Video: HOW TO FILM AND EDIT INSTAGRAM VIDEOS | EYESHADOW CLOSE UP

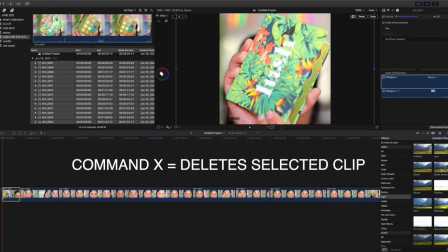(8:09)
If I hit Command X, it's going to remove it. So now we're back here, and I'm going to open up the palette.
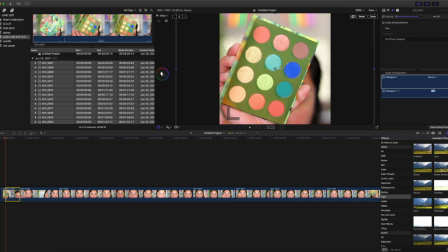(8:16)
I'm going to hit command B and then I'm going to, since this is highlighted yellow, I'm going to click command X to take this part out.
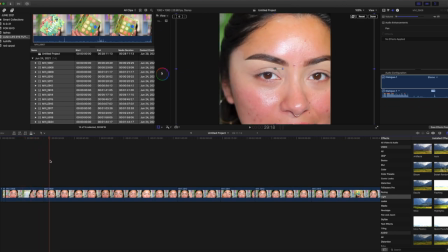(8:26)
Now here's my face. So I don't want all of this because I'm talking in the video. Obviously I don't want that to be showing. Okay. I'm doing a lot of talking here, girlfriend.
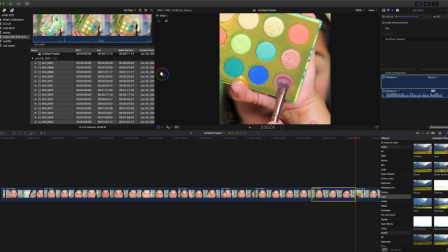(8:37)
Okay. So the first thing I'm going to do is show this color because that's where I'm going to start off. So this is highlighted yellow. Again, I'm going to hit command X and we don't need any of this because I'm just talking here and this it's irrelevant to what I'm gonna be showing on
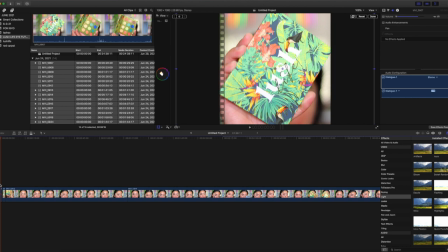(8:51)
Instagram so I'm gonna command X and it's gonna remove all of those clips so now let's take a look from the beginning this
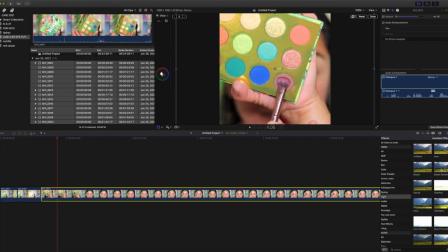(8:59)
is what's showing that's what I want to show so we're gonna stop here because we're showing the brown
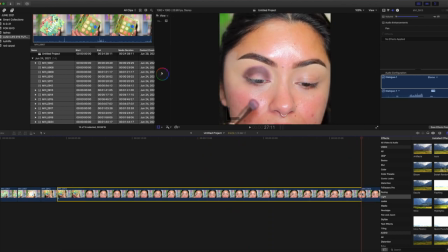(9:06)
eyeshadow and I'm gonna take all of this out because I want to show basically how pretty it looks so I'm not gonna show everything because that'll be a whole 20 minute video girl I'm gonna
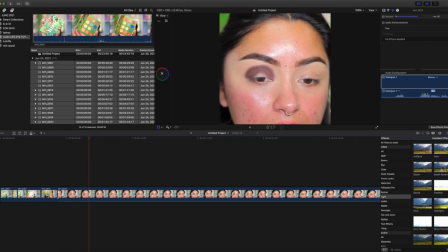(9:25)
command X and I'm gonna just show how I'm applying the eyeshadow but I kind of want to like see I want to show right here how I'm rounding off the color to my eye I'm gonna cut where the eyeshadow brush is like getting removed
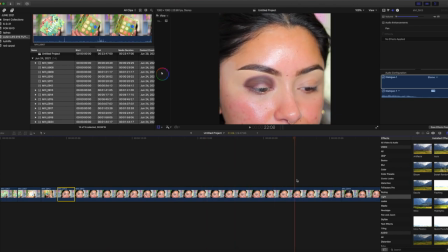(9:40)
because again I like to keep things short I'm
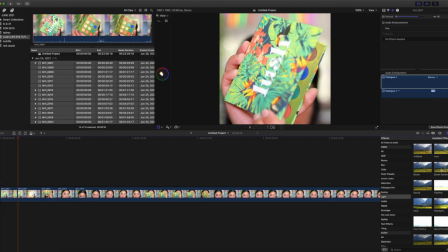(9:46)
gonna take this out let me see if I like that I'm gonna cut this shorter because I feel like it's too long again I like to keep my videos very short because people just want to see things very quick quick little pause thank you so much for continuing to watch this video I hope you guys are finding it helpful be sure to give my video a thumbs up to let me know that you guys are finding this video helpful so that I can continue to create
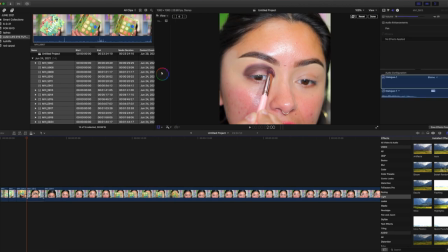(10:11)
more content like this and we're gonna come in and zoom into my eye a little bit more but I just want to get the clips showing where I want I'm gonna command B here and cut the rest out
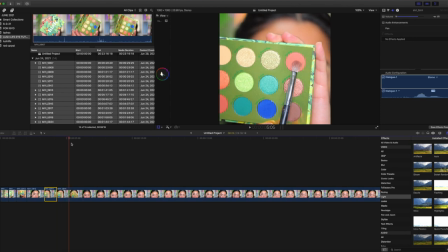(10:26)
command B see girl I don't want to be showing the struggle you know that's why people need to come to my channel and see how I
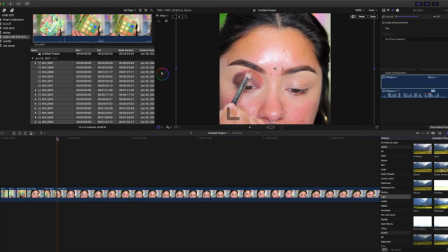(10:35)
create the looks because I'm just showing the best parts on Instagram that's what Instagram is like you're not gonna see you're not gonna see my thoughts in regards to the palette through a pretty video on Instagram so you have to you have to watch my videos girl that's how it goes alrighty
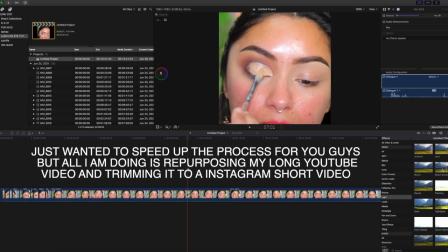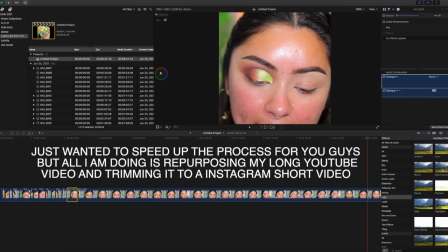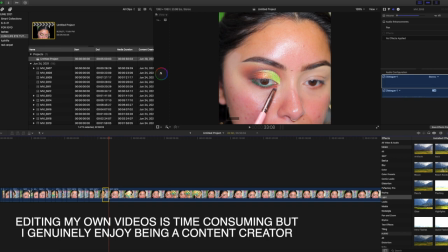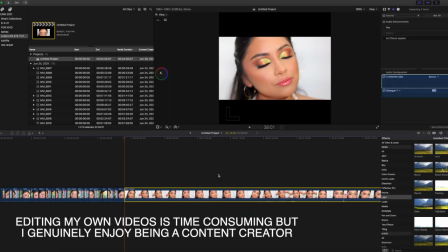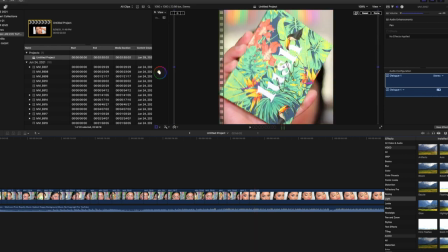(11:50)
so let's begin with the fun part of the editing process let me zoom in to zoom in or zoom out like what you guys are seeing here, I'm doing command and a plus sign to get really in there.
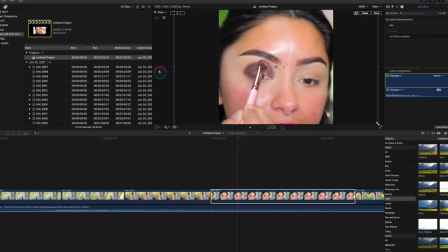(12:08)
Alright, so this eye look right here, you guys can still kind of see that.